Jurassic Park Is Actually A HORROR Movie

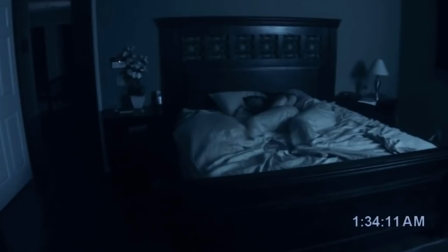7s
This is terrifying. This isn't from a Halloween movie. It isn't from a guy in a mask in a slasher film.
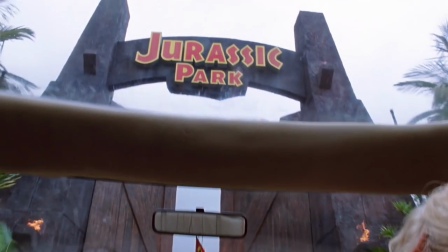12s
This is 1993's Jurassic Park.
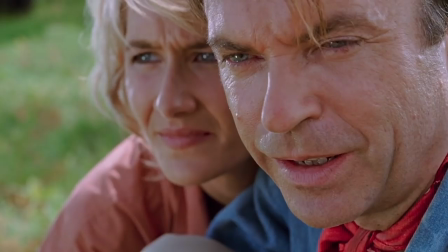15s
It's no secret that what Jurassic Park did was bring to life the visualization of dinosaurs through groundbreaking technology and CGI.
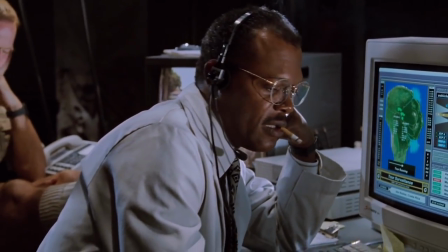24s
But what it also brought to life is true terror.
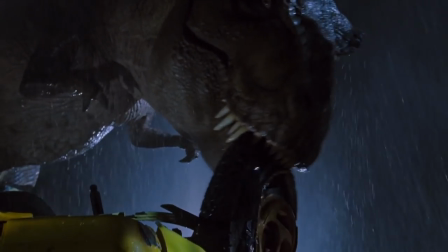27s
While the entire franchise is built to be a survival thriller, what it brought was the fusion of another genre with it.
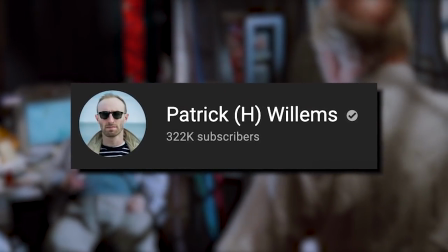33s
This is something that Patrick Willems has expertly touched on as well.
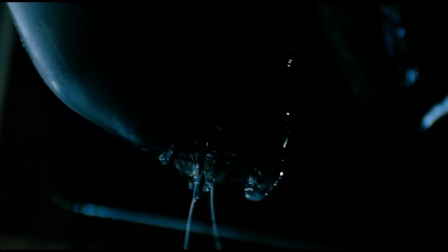36s
Similar to 1979's Alien, which morphed together both sci-fi and horror in a way you wouldn't be corrected, considering it one or the other,
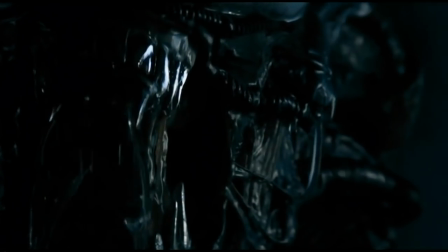43s
Jurassic Park brought to life the thrilling excitement of action and surprised audiences with a real sense of horror,
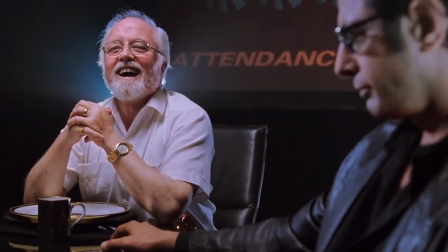50s
unsurprising that both succeeded in essentially the same era of film. Throughout the entire film, we see not only sequences that would scare most young audience members,
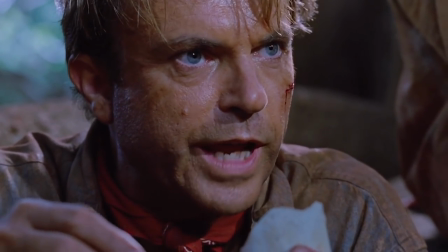58s
but are also strung along through sequences that we typically see in slasher films through action set pieces.
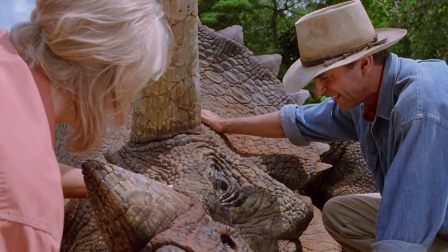64s
See, Jurassic Park is a thinly veiled horror movie, one that has no clear-cut villain.
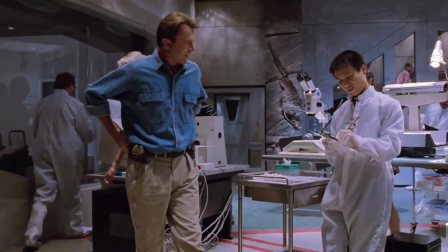69s
Not sure who to blame here, the dinosaurs themselves for wreaking havoc, the scientists who brought the dinosaurs to life, the dinosaur fanatic who funded everything for no expense,
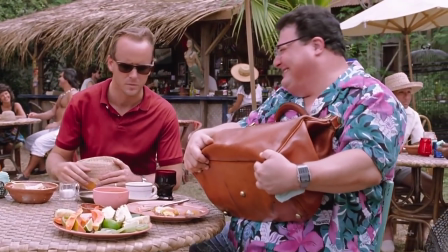75s
or the park's technicians who sabotaged the entire park system to make some quick cash selling dino DNA.
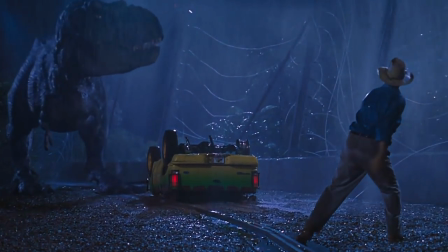80s
Shorter answer is all of the above. There's no clear-cut Freddy or Jason.
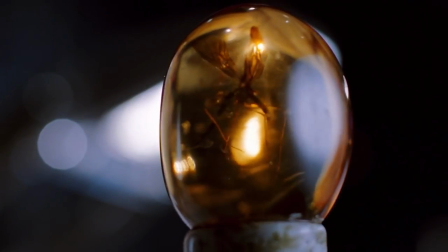83s
But this allows the film to be a lot less predictable than those aforementioned movies when it comes to pointing the finger and establishing who and what to fear.
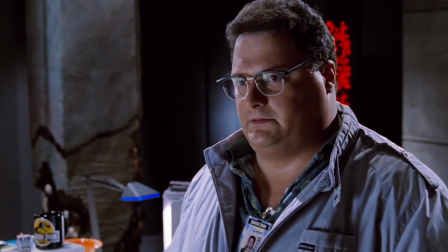90s
Everything and everyone just mentioned and plays an ambiguous right and wrong moral and ethical role in the process of creation and solving of the narrative problems.
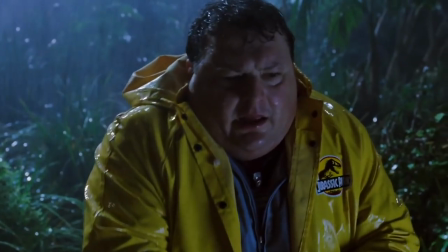99s
And then it's you, the viewer, who has to lay the blame and decide who the real bad guy is for the two hour runtime.
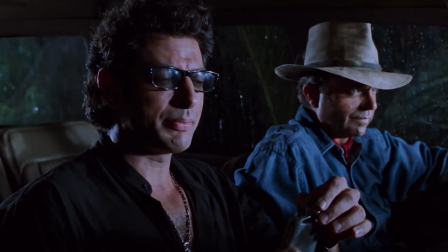105s
But you do know what scares you.
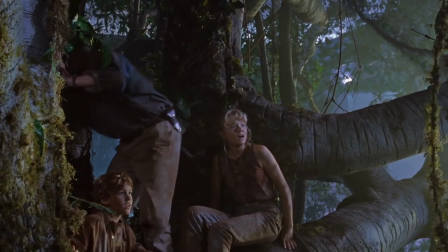107s
The real horror comes in how the film stages and connects each individual scene with that perfect balance of life impending terror and seemingly peaceful moments shrouded in a cloak of danger.
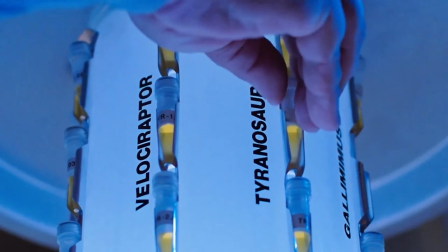116s
So let's discuss what some of those scenes look like and break down how they play out. We'll start with the most famous scene from the franchise, the first appearance of the T-Rex.
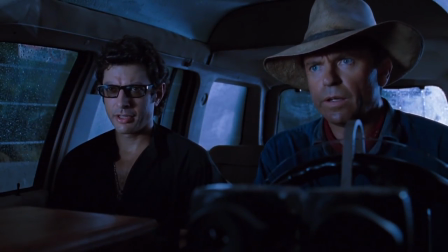123s
While most of the main cast is out on the tour, throughout the park, within the self-driving vehicles, the computer systems malfunctions, and park security systems go offline.
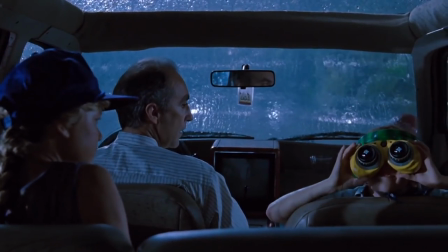131s
Characters are split between two of the cars, with the two kids, and the lawyer in the front car, and Dr. Alan Grant, Dr. Malcolm, and the car following.
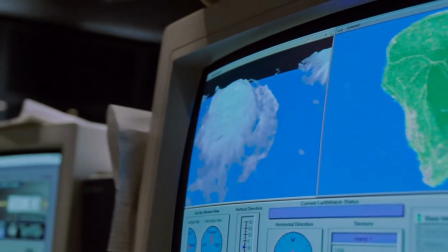137s
The weather is getting increasingly worse on the island as a tropical cyclone strikes during their visit, cars sit waiting in the pouring rain.
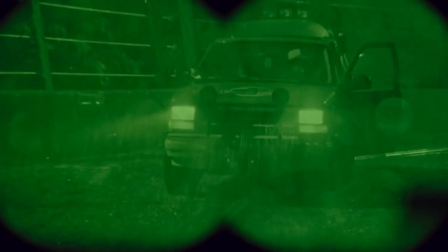143s
The only ambiance that you will hear at this point, no tension rising music, no buildup, just the sound of thunder and rain. a sound you recognize with no dressing.
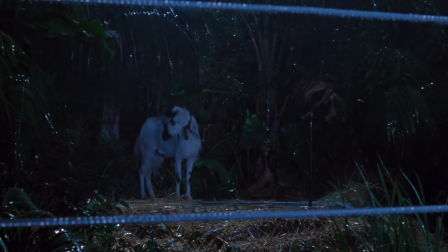152s
The scene sets itself visually with a goat inside of the fence left as food for something big.
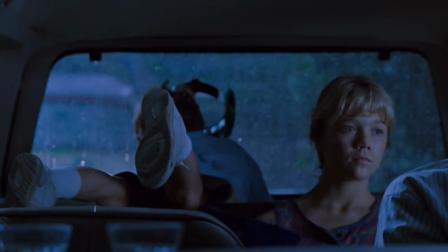157s
As the kids mess around in the front car, annoying an uptight lawyer, we hear our first unfamiliar sound that echoes from a distance.
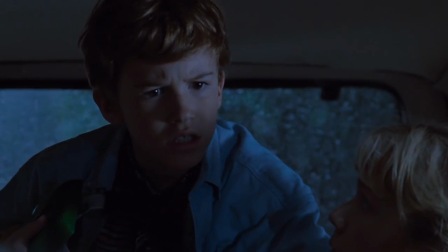164s
Tim then explains that he's a little confused about what he's hearing,
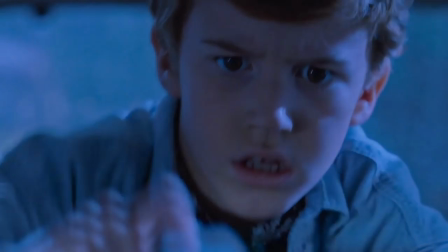166s
which allows the audience a moment to take in that the noise we just heard, the one causing the ground to shake, is unfamiliar to them as well.
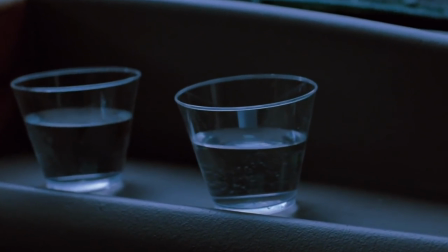173s
As we start hearing it a little bit more, a little bit louder, Tim notices that a cup of water is rippling when the sound is made. the most famous shot in almost any film from this decade.
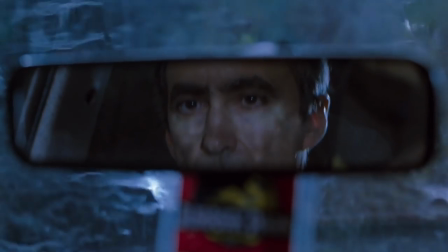182s
Background rain is slowly fading out as we focus on just the sound from said distance. As the thunderous sound ramps up, the lawyer takes notice of it again.
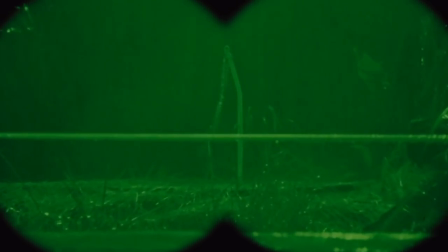190s
Tim looks through the night vision goggles and notices the goat is no longer on the chain it was on before.
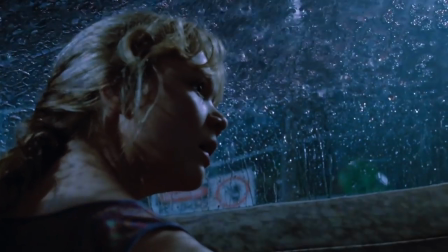195s
And right as Lexus asks where the goat is, one of its legs lands on the sunroof of their vehicle.
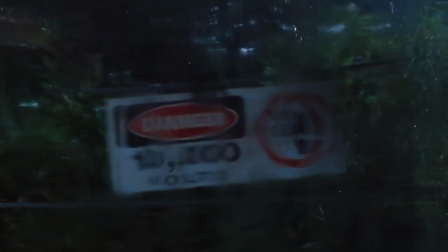200s
We cut to a dinosaur arm, slowly pulling away from the fence with a danger 10,000 volts warning sign, clearly showing us that the power is out.
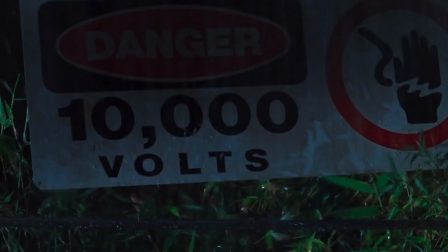206s
But it doesn't just tell us that. It shows us who's in real danger here. Then from the view of the car,
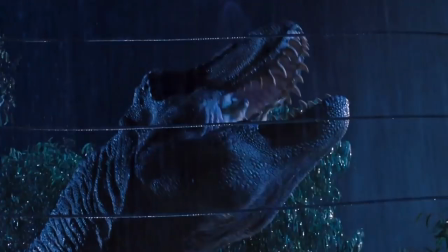211s
we see the large head of the T-Rex slowly rise from the foliage as she eats the remainder of the goat in one bite before turning directly towards the car outside of the fence.
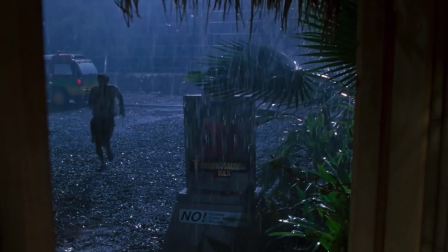219s
The lawyer then runs out of the car in the panic, abandoning the kids, heads for the bathroom right alongside the tour tracks. I guess when you got to go, you got to go.
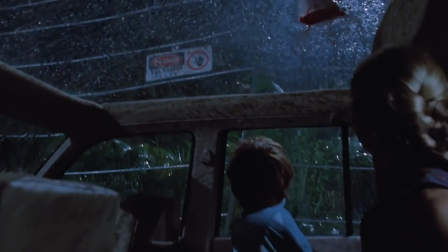225s
The next sound we hear on top of that rain is the creaking of the fence.
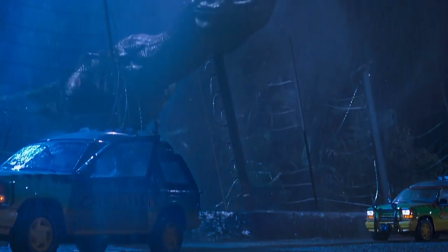228s
The kids look around to see why, and in full view, we see the massive T-Rex has bitten through it and proceeds to walk out onto the track, proclaiming her dominance with a loud roar.
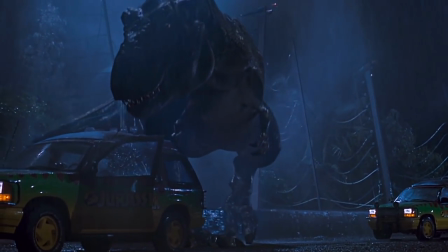237s
All this tension filled up with nothing but minuscule sounds,
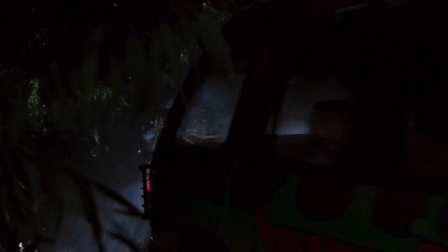241s
slow-plotting visual cues, and the feeling of knowing that something is going to happen, but having no idea when, how, or why.
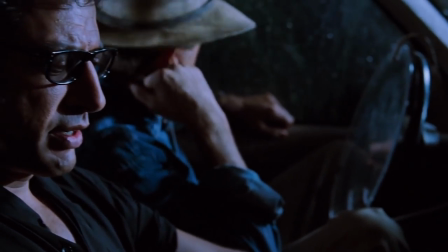249s
All of those elements are exactly what makes up the most tension-filled scenes of slasher films,
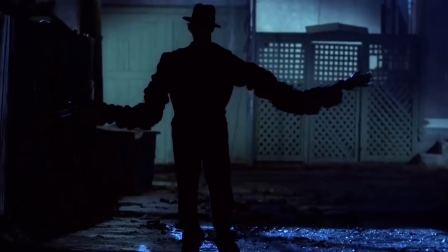255s
of a Halloween movie, of a Nightmare on Elm Street movie.
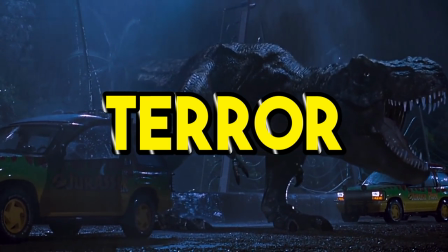258s
It's silence, sound, slow realization, and terror, in that order, almost the antithesis of what you'd normally get from an action-filled blockbuster.
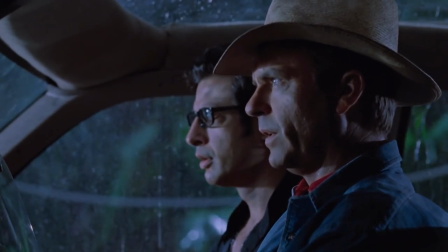266s
Continuing the scene, Dr. Alan Grant states that the T-Rex's vision is based on movement and to stay absolutely still, then cuts back to the kids by themselves and the front car frantically moving around and turning on a flashlight.
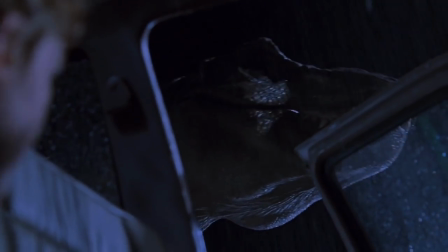275s
The dinosaur focuses attention on them and begins to investigate what the light is. Tim notices the front driver's side door still open from the lawyer and quickly slams it close.
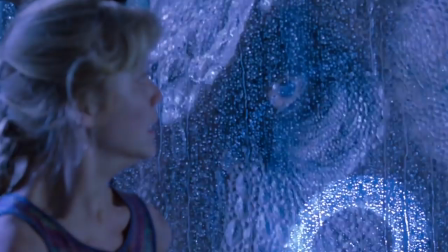284s
This causes the T-Rex to instantly glare into the car and eventually get the light of the flashlight directly shined into its eyes.
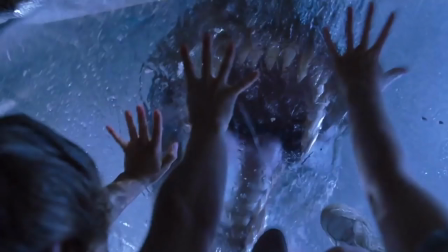290s
T-Rex roars, the kids move once again, and the T-Rex violently begins attacking the car, breaking the sunroof, glass, as a piece of it becomes the only barrier between the T-Rex and the kids.
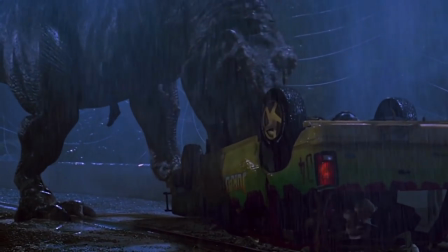299s
The car is then flipped over and stomped on as the kids are fighting for their lives. And the car begins to sink into the ground as the rain has turned most of the dirt into mud.
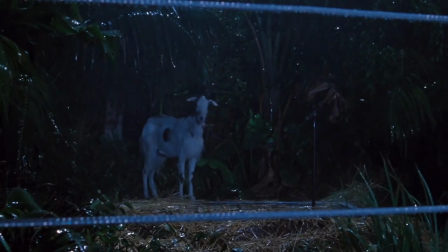306s
And we have our climax. See, good horror does what we just saw here.
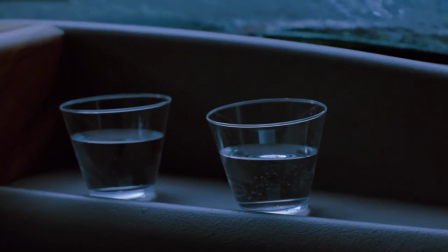312s
It quietly, not bombastically, builds tension. It shows the threat. It shows the power of the threat.
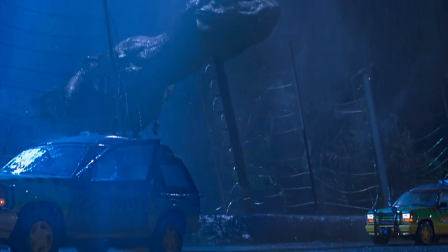318s
And then it lets you sit in it. It lets you fear it before finally exploding.
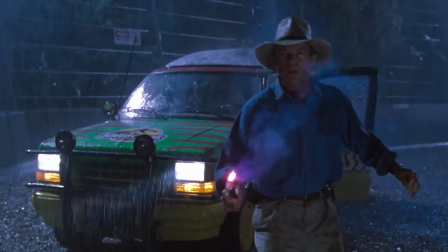323s
That is horror 101, not action movie 101. Finally, Grant and Malcolm both take turns distracting the T-Rex with flares while chasing Malcolm.
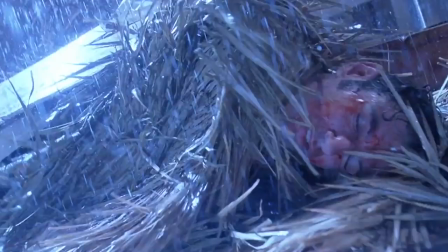329s
There's a crash into the bathroom that breaks apart completely, revealing the lawyer. And to show that, yes, there are real consequences here to the horror that's being built up, and not everyone will make it out alive,
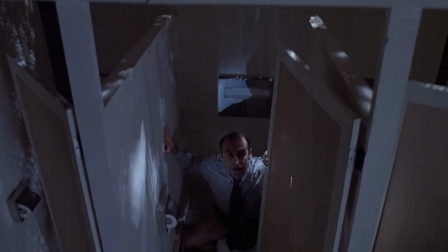338s
that the danger is serious, to amplify that fear and provide a period at the end of the sentence,
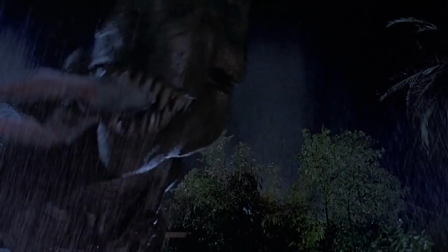343s
the T-Rex eats the lawyer. Not off screen, not hidden by a camera angle, just straight up eats him. And from there, well, chaos breaks out.
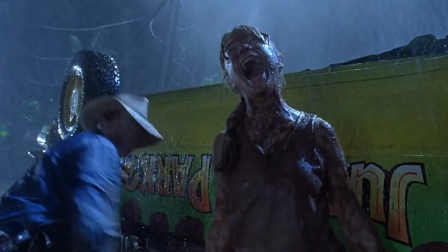350s
The horror leads to carnage, like all good horror does. but more importantly, like all good action movies do.
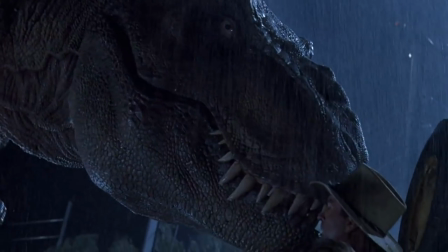355s
This is where the barrier between horror and action is broken down,
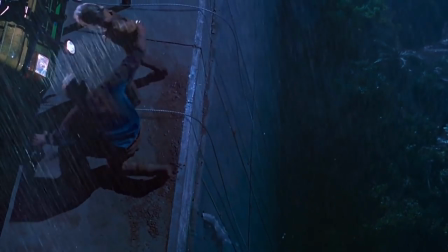359s
and we get this mesh that feels like survival, which is an action movie trope.
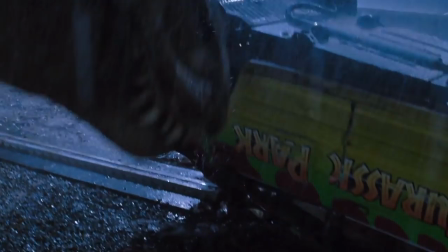364s
As the T-Rex spins a car around and attempts to eat children, we have the excitement of watching a dinosaur go to work while also fearing for the lives of young people,
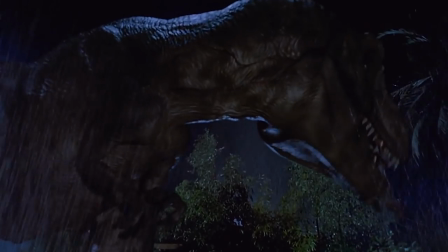373s
because someone was just eaten in a very slasher movie kind of way. Again, look at the most recent Halloween movies.
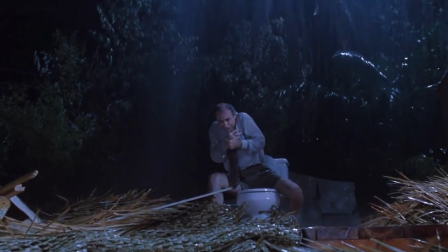379s
That eating of the man in the bathroom is meant to provide some semblance of comedic relief to this moment,
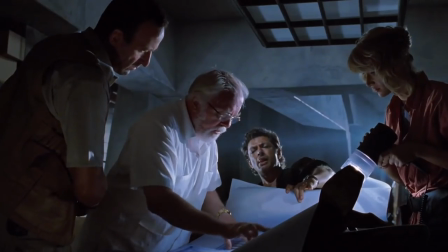384s
which is a very modern horror and slasher thing to do. Another scene that is similar and maybe a little bit less impactful but still important nonetheless is the raptor scene.
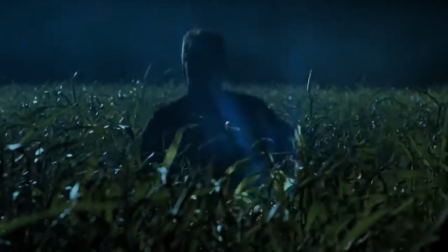392s
Raptors throughout the series of Jurassic Park have time and time again proven they may be a bigger threat than even the T-Rex.
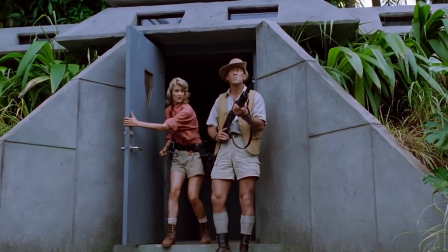398s
Here we see Dr. Ellie Sattler heading towards the power station to reboot the power. She is accompanied by this guy right here, a skilled hunter, to watch her back on her trek over there.
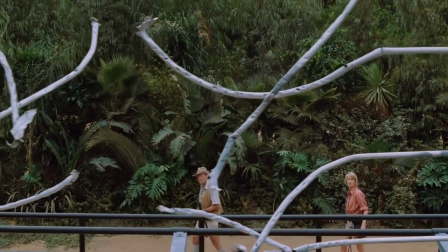406s
At the start of this journey, they notice the Velociraptors have broken free of their cage and moments before reaching the power station, they spot that something is stalking them.
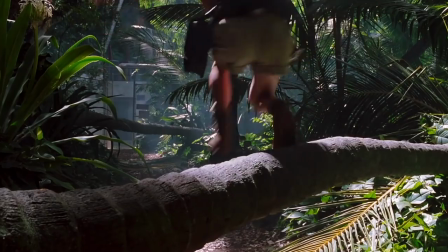412s
They're at least fixated on what appears to be a raptor tracking their movements. He instructs Ellie to run quickly to the power station as he takes on the raptor threat.
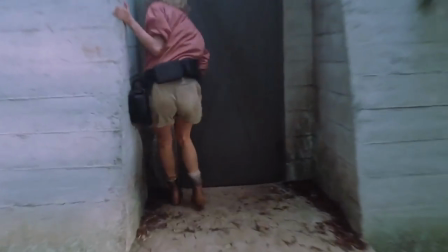419s
Classic action movie trope of distract and accomplish.
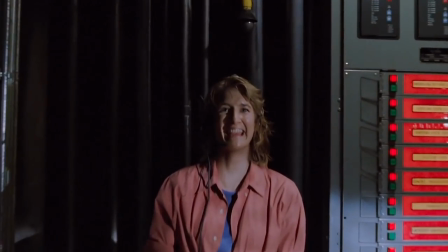422s
Once in the power station, she turns on said power, catching the attention of a raptor, then bursts through the pipes behind her, trying to, well, do what the T-Rex did.
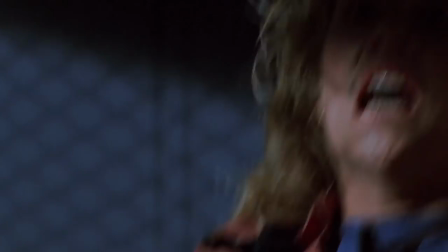431s
On her escape, after trapping it behind a chain-linked door, she breathes a sigh of relief.
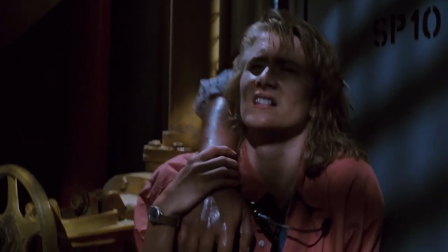435s
She's then greeted with a hand on her shoulder, which we know is Ray Arnold's, which we then instantly find is no longer attached to his body.
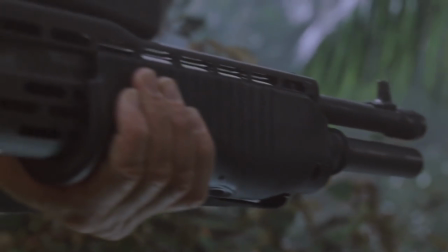442s
This time, we got the reverse. Action, pause, horror. Cutting back here in this tense standoff, before he can pull the trigger, another raptor peeks his head out from the bushes.
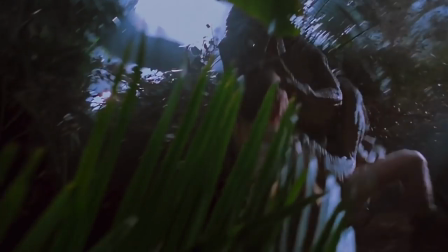450s
He utters, clever girl, as it proceeds to jump out at him from those bushes and kills him. Raptors hunt in packs.
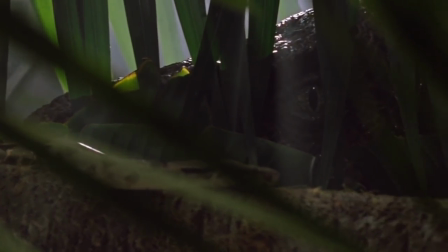456s
Here, we do get our suspense of music, the ambiance, all underscoring the effectiveness of just how fast the raptors are,
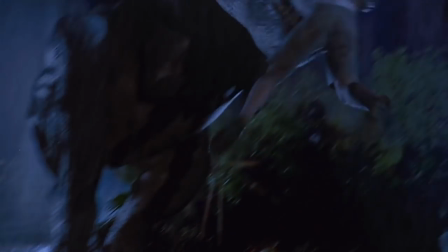461s
how they hunt, work in numbers, as opposed to the larger, slower T-Rex who hunts at its leisure.
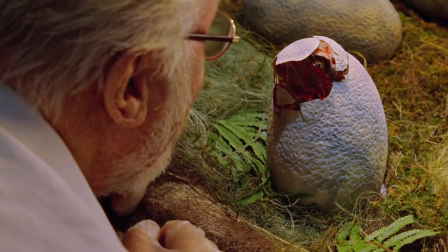466s
This is a moment of Jurassic Park understanding horror within the constructs of action. The raptor and the T-Rex are two different kinds of enemies, and they're treated differently.
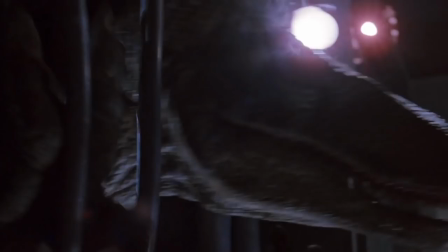474s
Whereas the T-Rex is a slow build of terror and tension, the raptors are fast, heart-pounding, pause, jump scare.
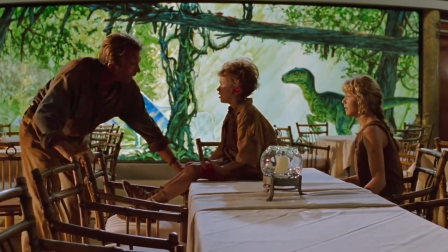482s
Once again, another scene constructed like a slasher film. The last scene we'll discuss here is what I feel sums up the horror elements of Jurassic Park maybe better than any other scene.
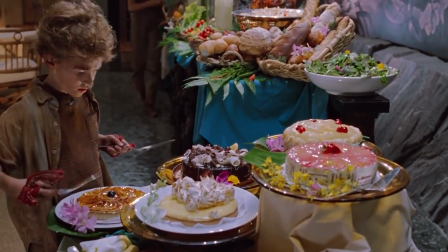490s
The final raptor scene that follows the previous one, where we see the kids in what finally seems to be a safe environment within the park's main accommodations area.